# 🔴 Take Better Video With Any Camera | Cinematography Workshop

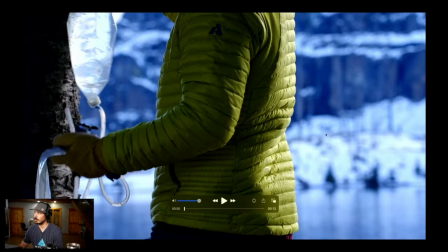This lake in between Brett and the wall cliff here is actually very far away, right? It's a whole expanse of a lake away, but it looks very close to Brett because I am sucked in at
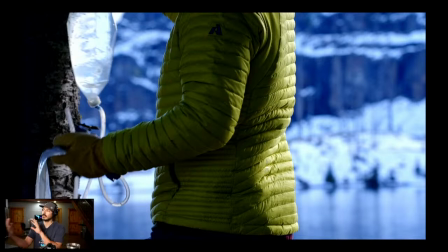120 millimeters at f4, and that is making it appear like that mountain is just right on top of him. This is force perspective that we're going to get into as it mixes with depth of field here.
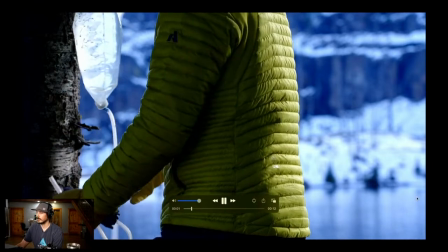So that's the first shot. Here it is.
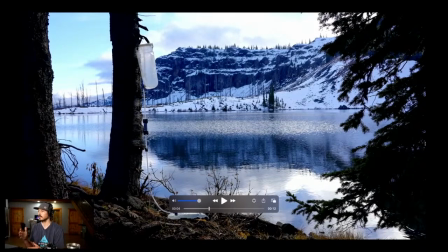So this is basically the same. This is why I chose this clip. This is basically where the camera was setting the whole time. This is just me going back and forth between the zoom and the
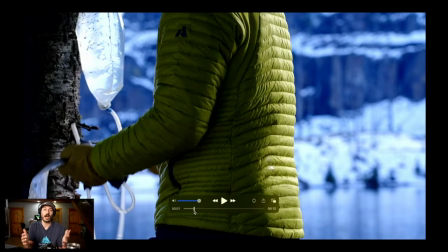24 frame per second wide, right? So here it is, just zoomed.
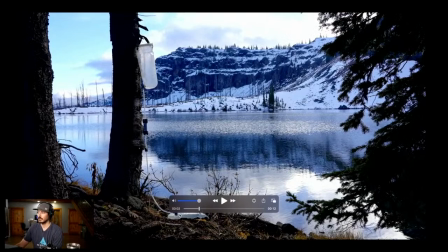The camera was sitting in this spot right here where he was putting in water. And you could just see the kind of cinematic look that it has versus a shot like this. Even though I've got foreground in this, if you put the camera on the other side of these trees, you don't get this foreground.
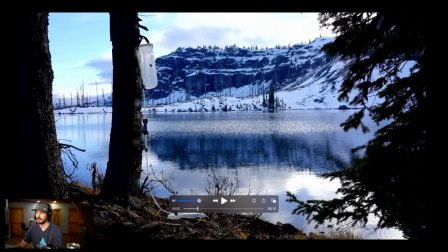There's not as much storytelling. You would just have a mass of water.
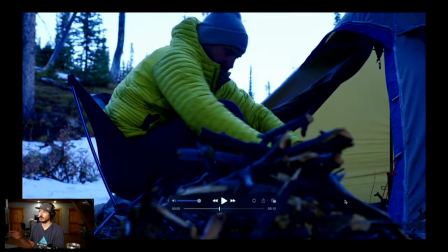Here it is again. So zooming to make these aren't actually right up on him, but zooming in and getting that bokeh to get the wood in front of him where it looks like this massive pile that he's kind of putting together.
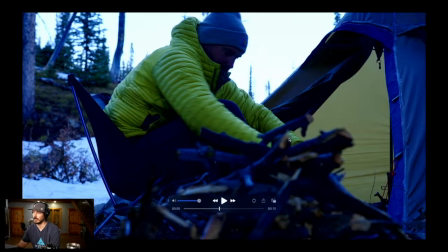That's using the zoom feature, sucking that wood, sucking him, creating that bokeh of the wood.
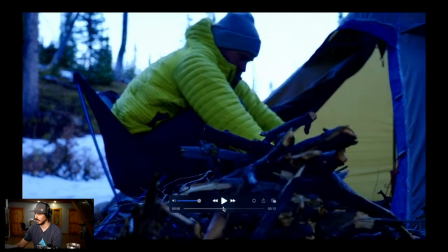I even rack focus to it, even though it's very brief and you can hardly see it. You can see there's the focus now racked to it.
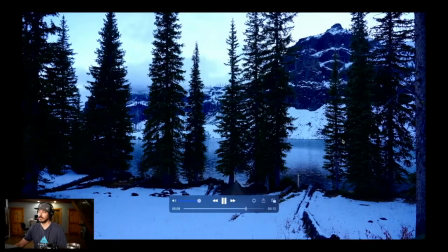Combining all of these elements and techniques, that's the best way to do it. And there's the scene. So there's the scene and the story we told in that quick little scene with depth of field. So there you have it, depth of field, foreground. Let's kind of to go into that and talk about force perspective a little bit and forcing the landscape to either look grander or smaller or things of that nature. First of all, let's talk about scale. I think scale is a big one that a lot of amateur photographers and videographers don't really forget. Scale is basically putting an object into your scene that everybody knows the size of to clarify to the audience the magnitude of another object in your scene. That's what I mean by scale. And this is especially true when you look at mountains, right? This is El Cap. It's our El Capitan in the Sawtooth.
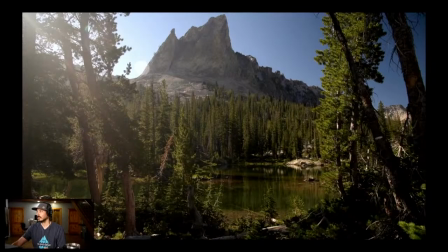Let me just show you this shot right here. So this is a pretty good shot, right? I mean, I think it's a good shot. This is El Cap. That is Alice Lake. There's good foreground here, right?
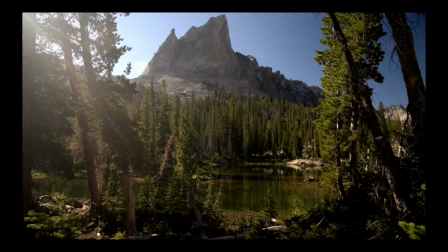I didn't just walk up right up to the edge of the lake there and take a picture. You can kind of already get a sense of the scale and everything using foreground. But this can be better. So how do we make it better? We add scale.
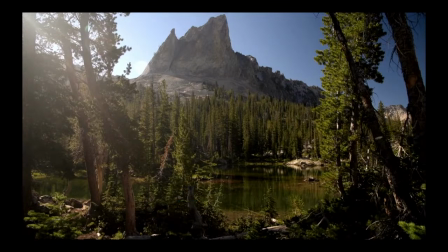So I come through, first of all, you can see that I break up the background. So it gives this optical illusion that, you know, some of that foreground, there's a trail there, and I was able to go through. And now I stand here, and you have an actual reference to a human being versus this mountain,
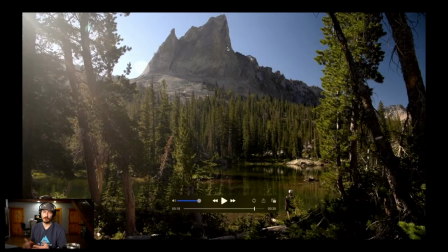and there's actually movement in the scene, even though nothing's going on. There's now even more going on. There's scale, there's movement, there's just more.